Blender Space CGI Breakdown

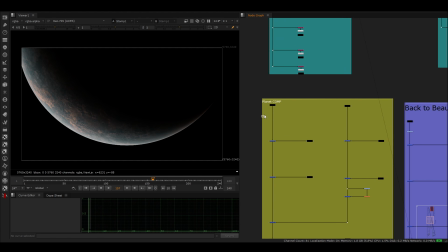So let's go into the planet compositing. So this here is just,
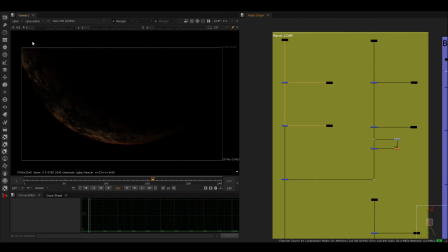I'm just remixing these layers again back on top of each other to recreate the planet.
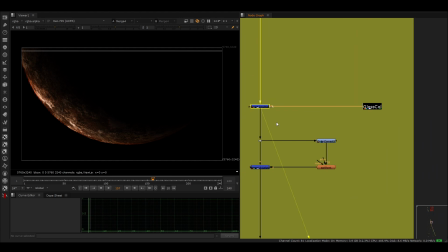Here I make my first adjustment.
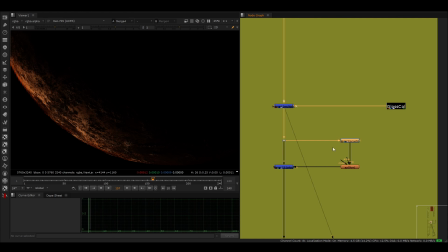So I take the glossy pass and I basically color contrast this so that I get the brightest points. This is essentially just the lakes, and I just add an AP glow to this,
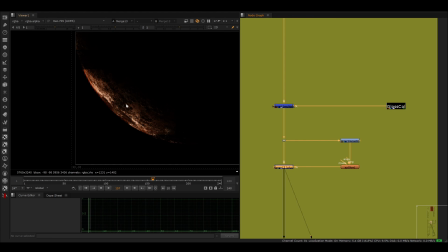and then when I add this on top, you can see this makes this glow on the lakes, which is like a reflection from the sun.
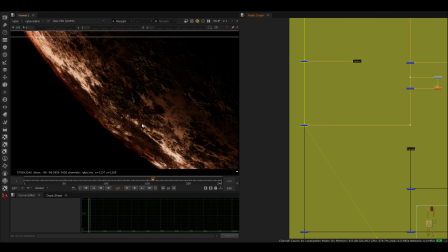And then when I add these together,
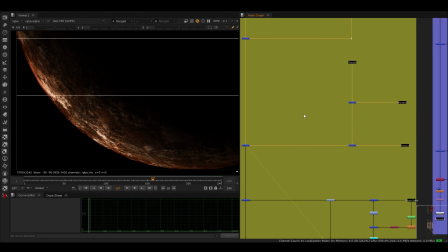you get this, and then here as well, just adding more stuff.
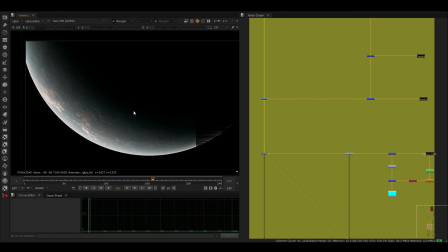Oh yeah, so for here, essentially,
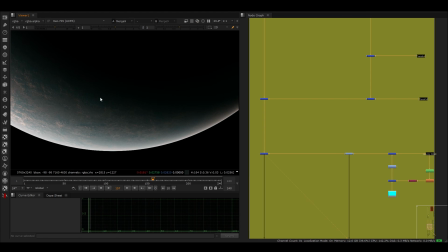you can see in the middle, there's like a nice blue kind of like rim of light that's happening in the shadows here.
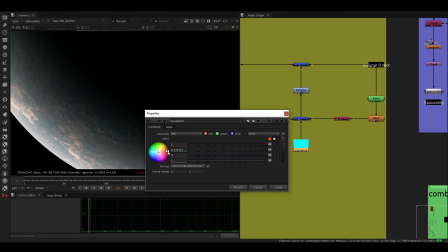And this is being controlled with this color here. So let's say I wanted to make this red. You have full control now over this line.
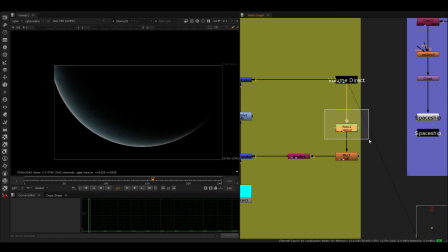And this here, the way I did it is I take my volume pass. I'm just simply rotoing with a, what's it called?
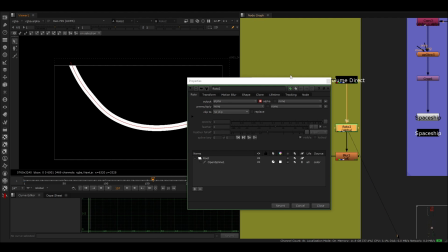It's one of these here, open splines, right? And I'm just choosing the width. And then I'm blurring this here.
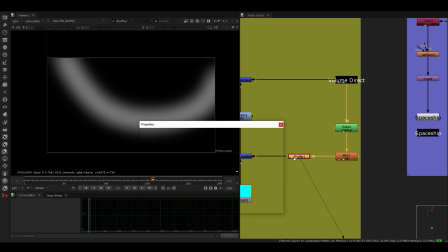So it creates this. And then with this shuffle, I'm bringing all of the alphas into the RGBs.
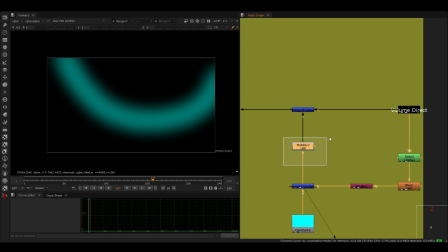And then I'm multiplying it by a color. And then this is just a multiply for the strength.
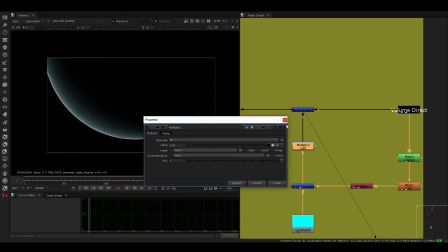So here, basically, if I were to up this, you can see what it does. And this basically just controls some of the color here.
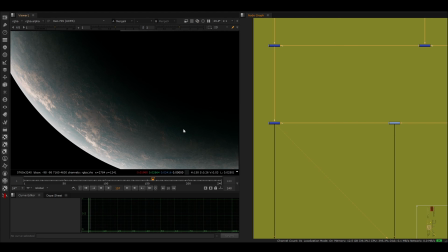And then I just grade it to be brighter. And then when I add it on top, you can see that that gives this, this kind of effect.
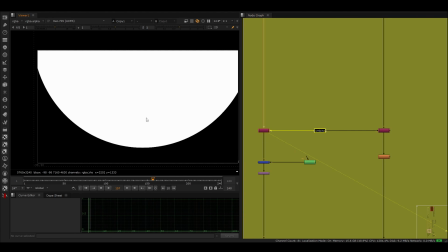Then down here, I'm using my combined just to pass on the alpha again to these because they lost it for some reason.
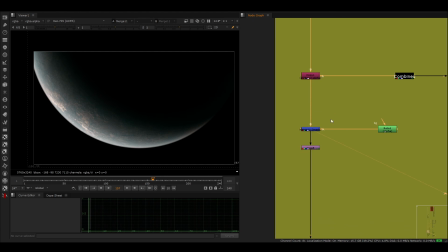And then here, I'm using, again, I'm
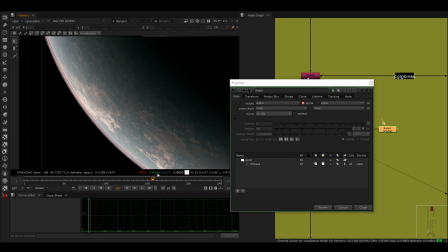just using this roto where I'm taking and I'm just placing a sphere just like this.
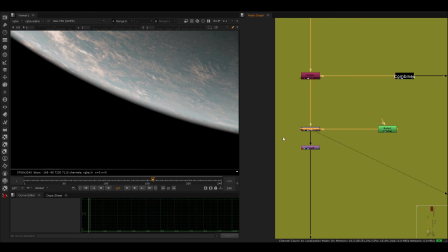And then I'm basically feathering this, which just reduces the atmosphere a little bit, reduces the rim.
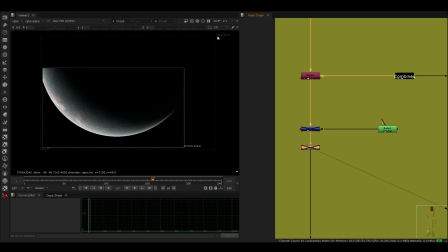Then I'm cropping this to make sure that this doesn't extend.
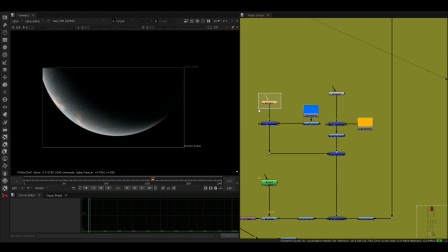And then here, this is where it gets a little bit interesting as well. I'm just taking a ramp from left to right and another ramp from right to left. I'm multiplying it with a color on each side. And then I'm combining them together, which gives this.
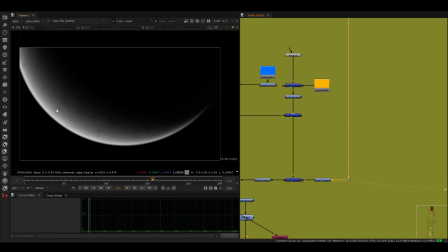And essentially here, I'm taking this volume pass that we had up here, right?
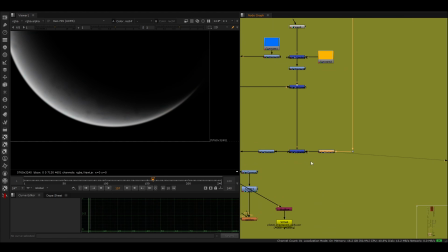And I'm just creating a grayscaled version of this. And I'm multiplying it by this color.
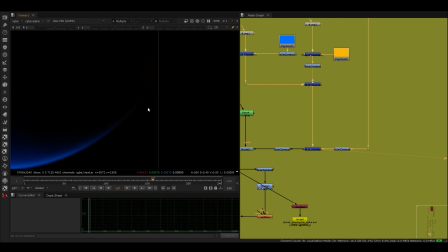So I'm essentially giving myself this like orange color here as well as the blue color here.
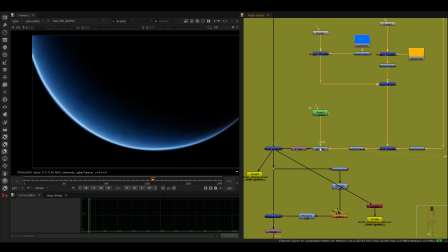And then I just desaturate and brighten this a bit. And then here, and this does wonders, and I'll show you why. This grade node is just using basically a line that I created again from the roto, which I'm then feathering again.
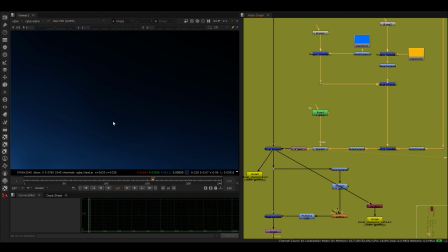And this, you'll see this a lot on planets, which is this like
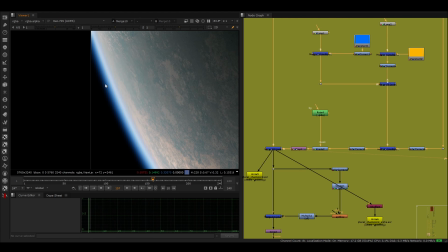this brighter spot right around the horizon of this.
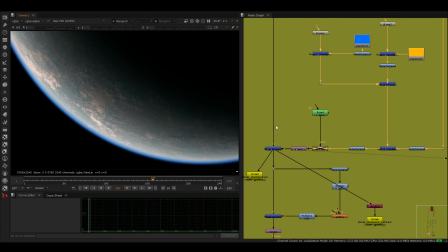So if I turn this off and on, you can really see the difference that this makes in terms of selling this effect.
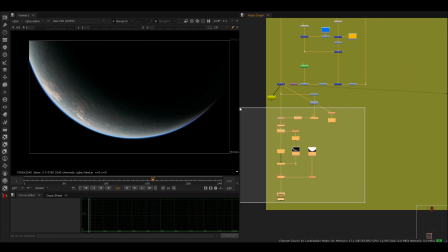You could forget about this part.
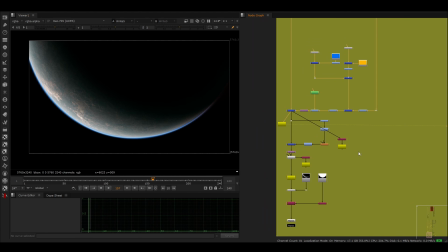This was just a bit of experimentation, but essentially I'm just caching out this here, and then I'm caching out the alpha.
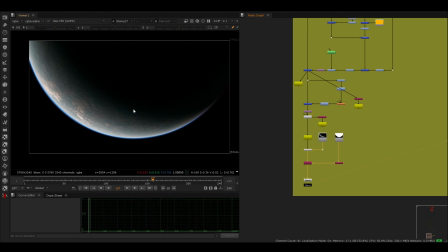So I have this here when I rebuild this.
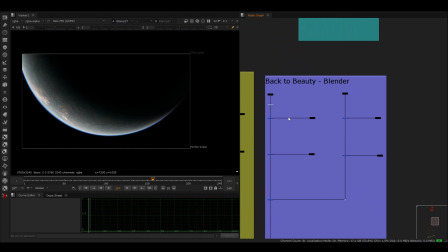Then here again, this is just back to beauty for the spaceship.
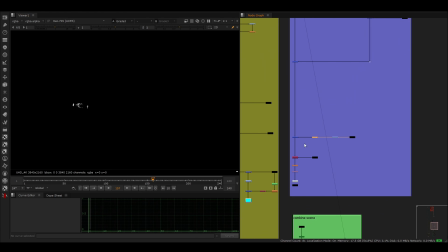Nothing too big of a deal. I'm just brightening it and just bringing up some glow onto the lights, which just gives me the spaceship.
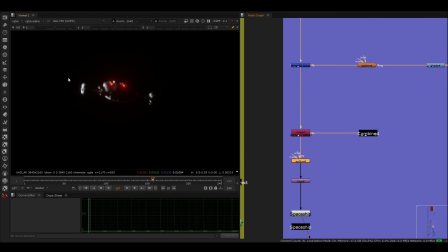And I'm using again also this just an overall glow because this gives this feeling that the sunlight that's reflecting off it is quite bright.
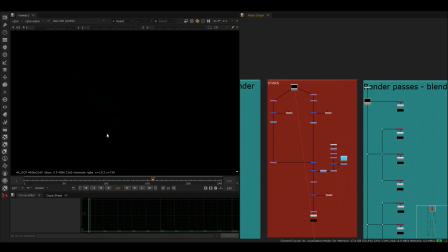Then we have the stars. So here I'm using an Action VFX asset.
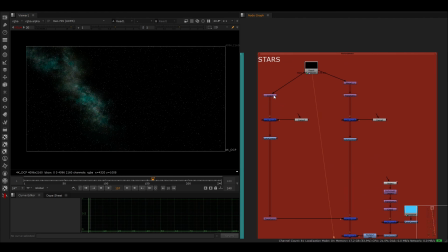So if I brighten this a bit just so you can see what it looks like. Essentially, I'm just cropping this to make it larger on the height side.
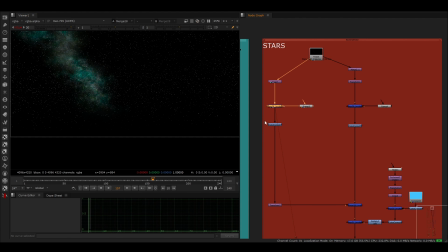I'm multiplying it by a ramp at the bottom here just so I can remove some of its visibility.
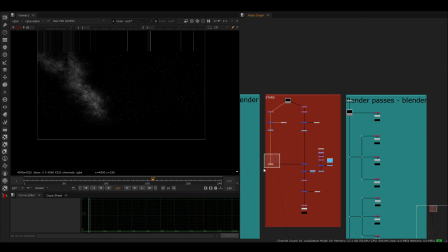I'm color correcting it to make it black and white, and then I'm transforming it so it goes up.
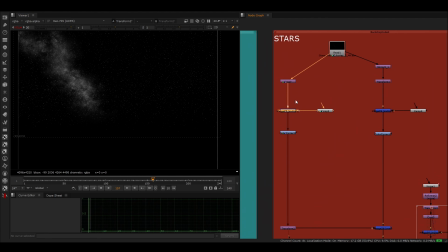The reason I did this ramp here is because I'm going to blend this with another image that's lower here.
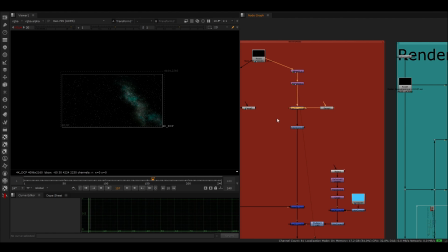And I'm doing the exact same thing here. I'm basically just mirroring it, transforming it. I'm doing the exact same thing, but on the upper half this time.
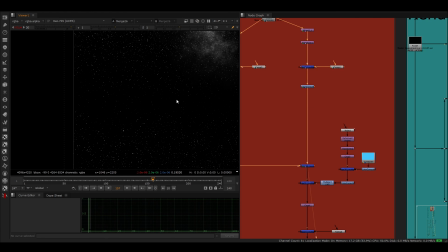And then I'm, again, color correcting, and I'm mixing together. And this gives me this, like, little blur line here or whatever, this, like, darker line.
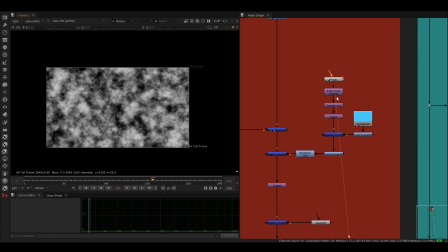Then, here, so I've got a noise. And I'm basically just reformatting, transforming, cropping, multiplying by color.
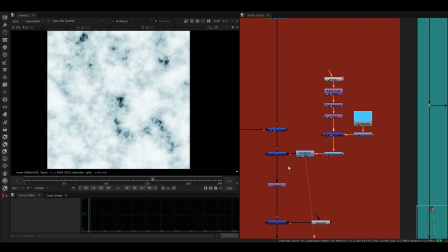Color correcting again. Multiplying again, and then I'm multiplying it here.
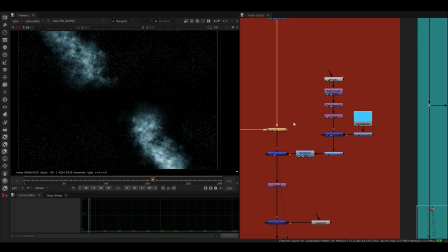Reason I'm doing this is just to add some color to it, and the noise just helps as well with adding some color variation.
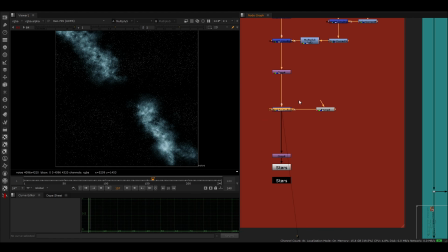Then I crop this and I multiply this by a ramp, just decreasing a little bit here because I felt like this was too bright. And then I crop it one last time, and now I've got this image here, which is basically my stars card.
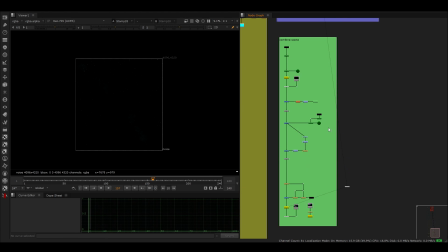Then, and this is where all the magic happens, it's the combining of the scene. I did create a 3D scene, right?
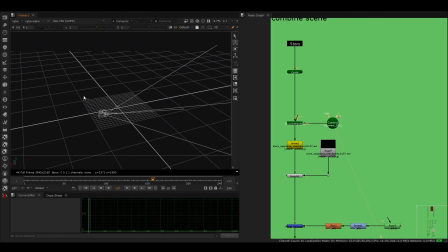So essentially I have my camera here that I imported from Blender, And for reference,
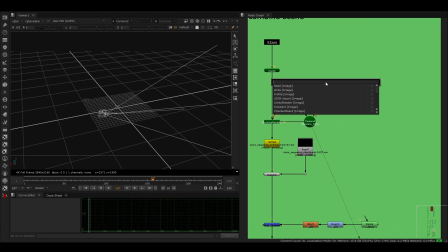now I deleted it from the scene, but for reference, I essentially had,
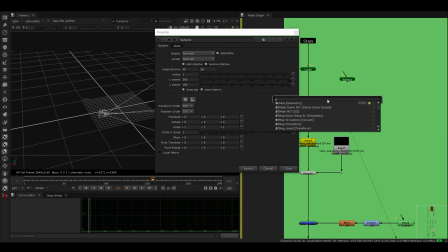let me see if I had a scene here like this.
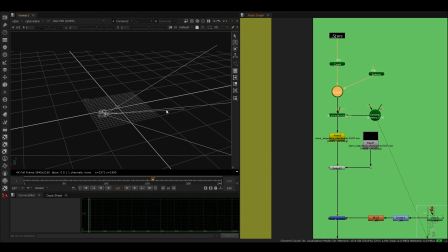I had imported a
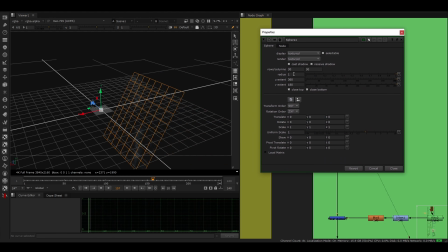sphere from Blender, right? And so what this really helped me with was I had the
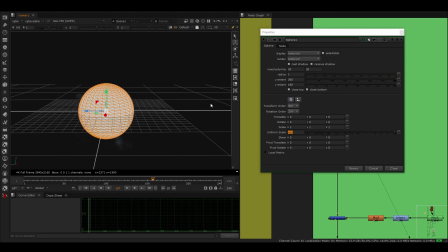placement of where the Earth or where the planet was, right?
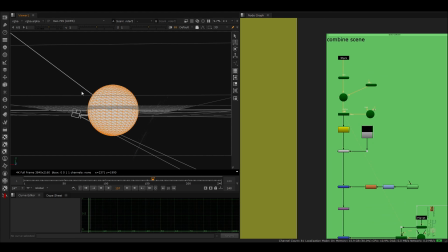So that just helped me basically in terms of like when I placed my cards, I knew exactly where to place them in order for the movement to feel natural with my camera.
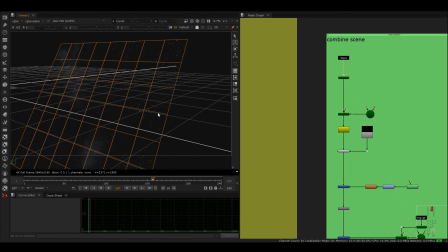But essentially here I'm just creating a card, placing the stars behind here.
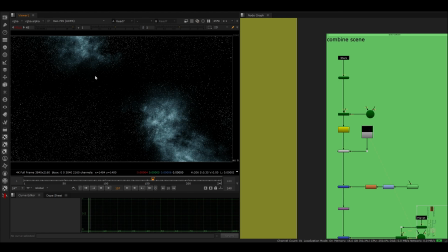And this basically just gives me, I'm going to brighten this again so you can see this, but this just gives me this movement like this.
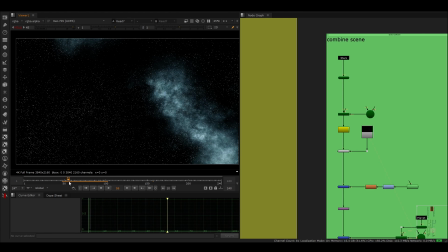You know, so you can see the camera move like this, right?
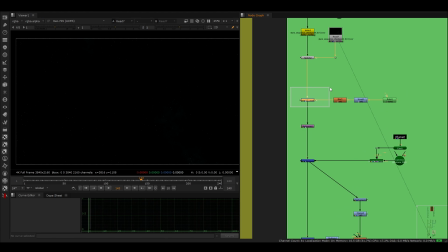Then, and this, I'll explain this part in a second.
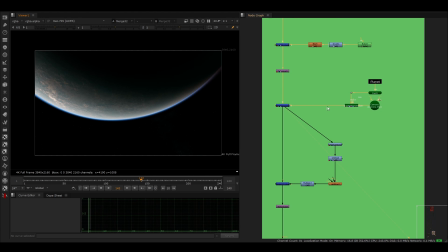I'm merging the planet over, and again, the planet, I'm just doing the same thing.
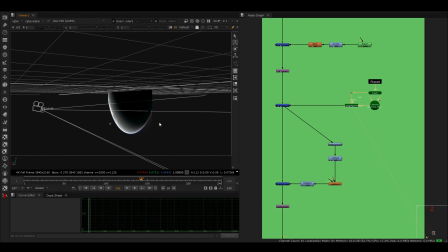This is where I had used the sphere as well to know exactly where to place the planet.
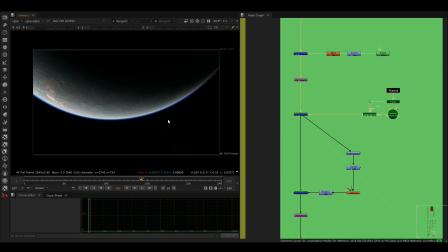But yeah, so once the planet is over, let me explain this part now.
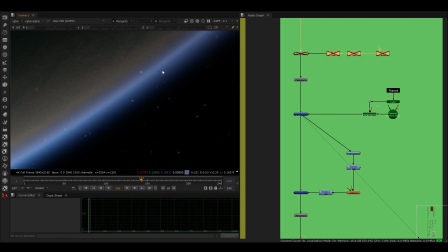Basically, if I disable it, around the horizon, or around the atmosphere, you can see the stars through it.
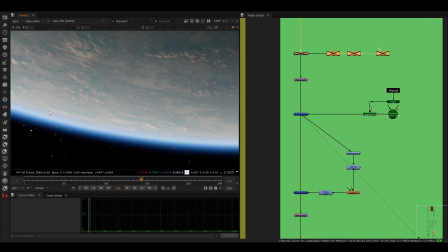And this usually wouldn't happen because they would need to be brighter than the atmosphere, which just isn't the case with how close they are.
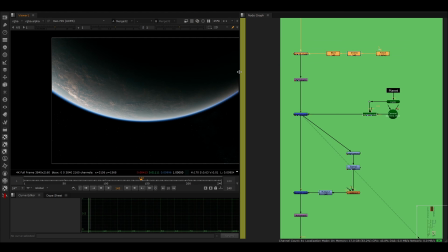So essentially, I'm just darkening the atmosphere by creating a roto again, just around, it's a really rough roto.
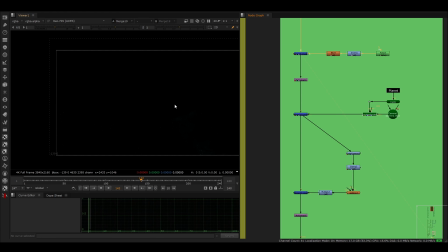I'm just blurring it and inverting it. And I'm just using this to keep only this part of the stars.
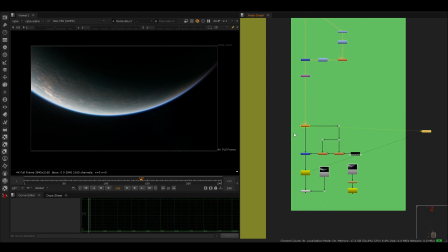Then here, I'm just adding some motion blur to this because there's none, obviously.
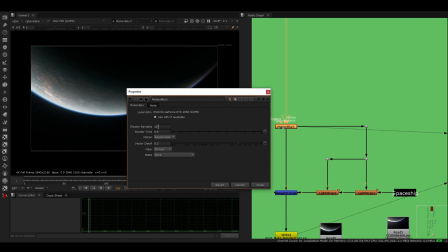And I'm just keeping this at 10 shutter samples and 0.5 shutter time.
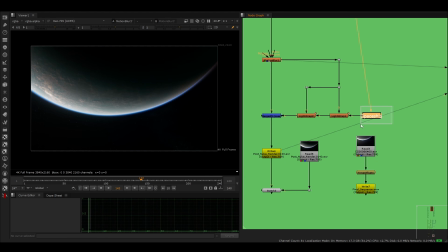And then here, I have a spaceship, the spaceship pass.
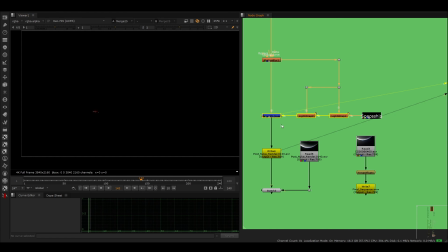Now, I'll just quickly show you what it looks like this.